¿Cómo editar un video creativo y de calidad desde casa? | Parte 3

hola qué tal bienvenidos de vuelta al curso de cómo editar un vídeo creativo y de calidad desde casa el día de hoy hablaremos sobre las transiciones y cortes que le darán a tu vídeo fluidez cohesión y ritmo acompáñanos
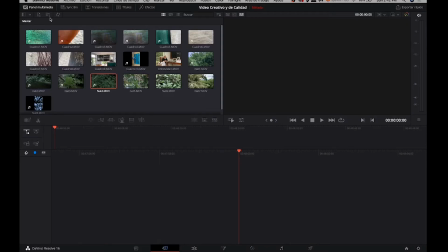(0:28)
ahora estamos en la ventana de montaje siempre recuerda en qué ventana estás en la esquina superior izquierda está el panel multimedia aquí siempre estará todo nuestro material seleccionamos
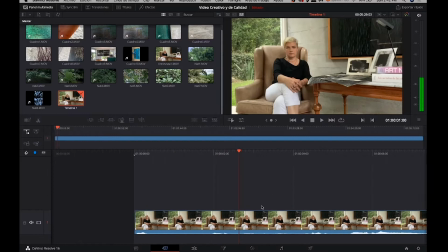(0:40)
el primero la entrevista esta va a ser la base y a partir de aquí haremos todos los cortes necesarios.
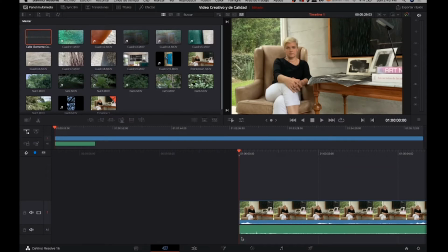(0:48)
Este programa maneja dos tipos de archivo, los de audio y los de video. Es fácil distinguirlos ya que los de video siempre llevan un color azul y están en un canal de video, mientras que los de audio son verdes y están abajo, en el canal de audio.
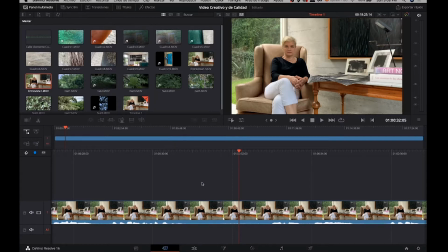(1:06)
El primer corte que veremos es el corte directo. Esta es la transición más simple, donde el audio y el video terminan al mismo tiempo. Este tipo de corte es muy útil y se puede ocupar en casi todas las situaciones.
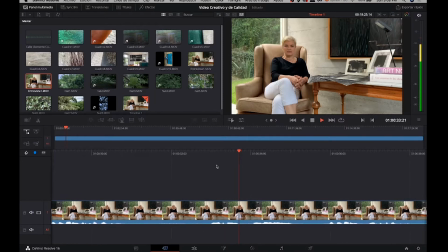(1:23)
Haremos una demostración de cómo lo usamos en nuestra entrevista.
Hola, ¿qué tal? Soy Lola Bolarín, soy pintora y artista plástico.
Como puedes notar, hay mucho tiempo entre un diálogo y el otro,
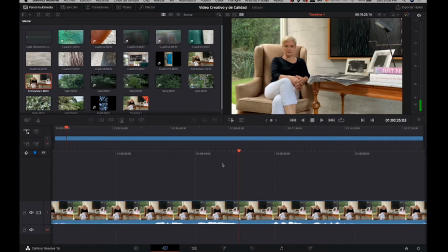(1:36)
así que haremos un corte directo seleccionando la última parte del audio donde queremos hacer el corte y seleccionando en dividir. Luego nos vamos a antes de que empiece el siguiente audio y volvemos a seleccionar dividir.
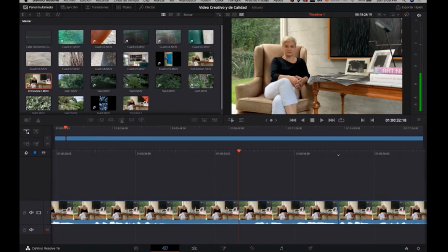(1:51)
Este clip que nos queda en medio podemos eliminarlo. Y ahora tenemos un corte directo.
Hola, ¿qué tal? Soy Lola Bolarín, soy pintora y artista plástico.
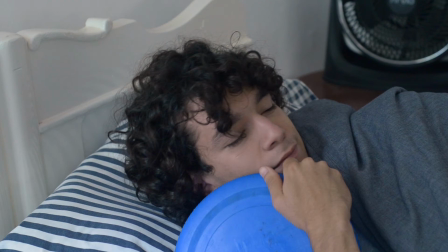(2:04)
Otra cosa a tomar en cuenta cuando hacemos un corte directo es el movimiento, que nos puede ayudar a que nuestro corte sea invisible.
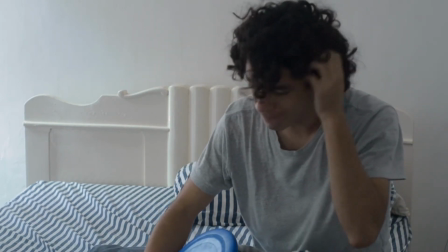(2:13)
Otra cosa a tomar en cuenta es la dirección de movimiento de un objeto o un personaje que entra o sale de cuadro.
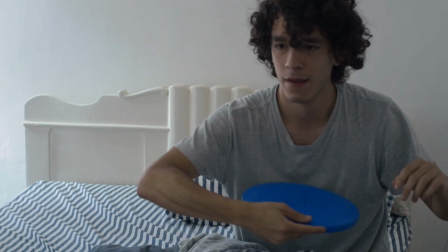(2:20)
Para dar la sensación de continuidad, debemos seguir la misma dirección de movimiento.
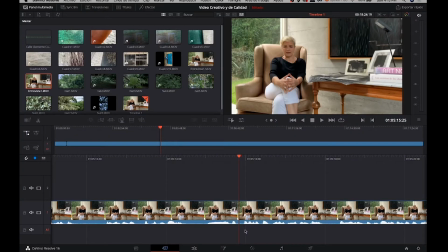(2:30)
Ahora hablaremos del corte L. El corte L es una transición en la cual cambia la imagen, pero se mantiene el audio del primer clip. Escuchemos un poco.
Cada grupo viene definido por un color. El negro son cinco obras, al igual que el claro y el verde.
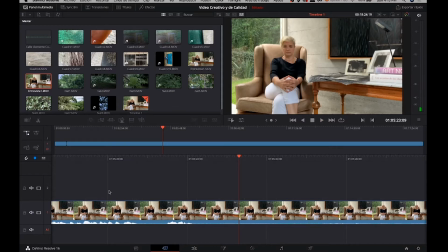(2:50)
Aquí me gustaría integrar un poco de las pinturas del artista. Podríamos integrar una imagen, pero mantener la entrevista.
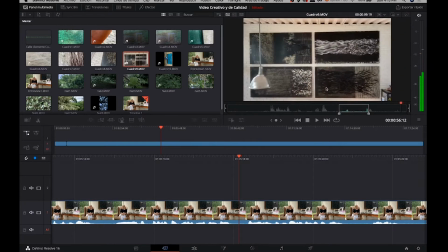(3:03)
Esta imagen me parece que es apropiada, así que es la que voy a seleccionar para integrar en nuestro video.
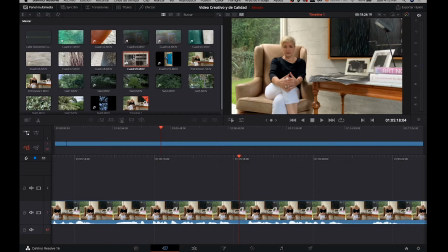(3:09)
La herramienta Solo Video va a permitir que puedas integrar otro clip sin que el audio interfiera.
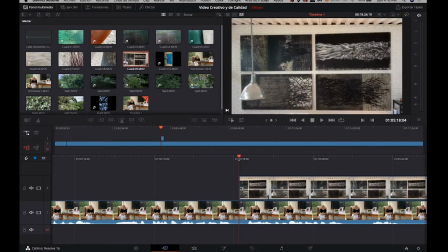(3:15)
Una vez que lo tengas seleccionado, solo arrastralo donde quieras posicionarlo.
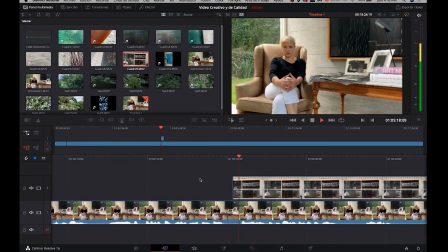(3:23) Y eso, cada grupo viene definido por un color. El negro son cinco obras, al igual que el claro y el verde.
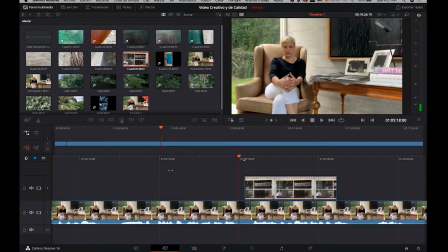(3:36)
El corte J funciona como un complemento del corte L, ya que significa lo contrario. Aquí tendremos una imagen, sin embargo, el audio que escucharemos es de la imagen que continuará.
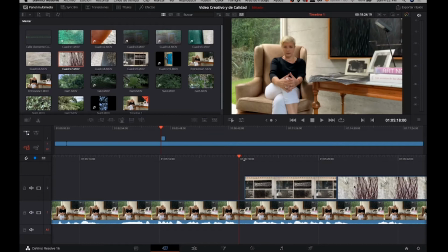(3:50)
Para hacer esto, agregaremos un segundo cuadro. Es importante que siempre ajustes la longitud y duración de tus clips.
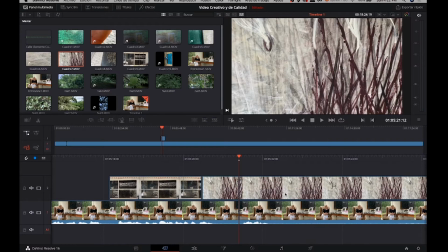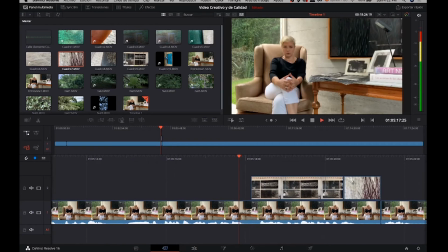(4:05)
Como puedes ver, ahora tenemos una imagen que se sobrepone.
El negro son cinco obras, al igual que el claro y el verde.
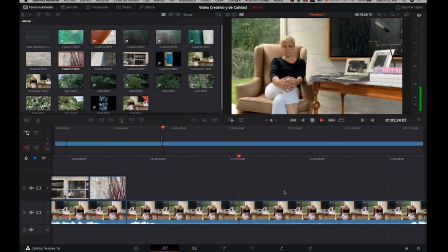(4:14)
Y luego regresamos a nuestra entrevista. Esto es un corte J.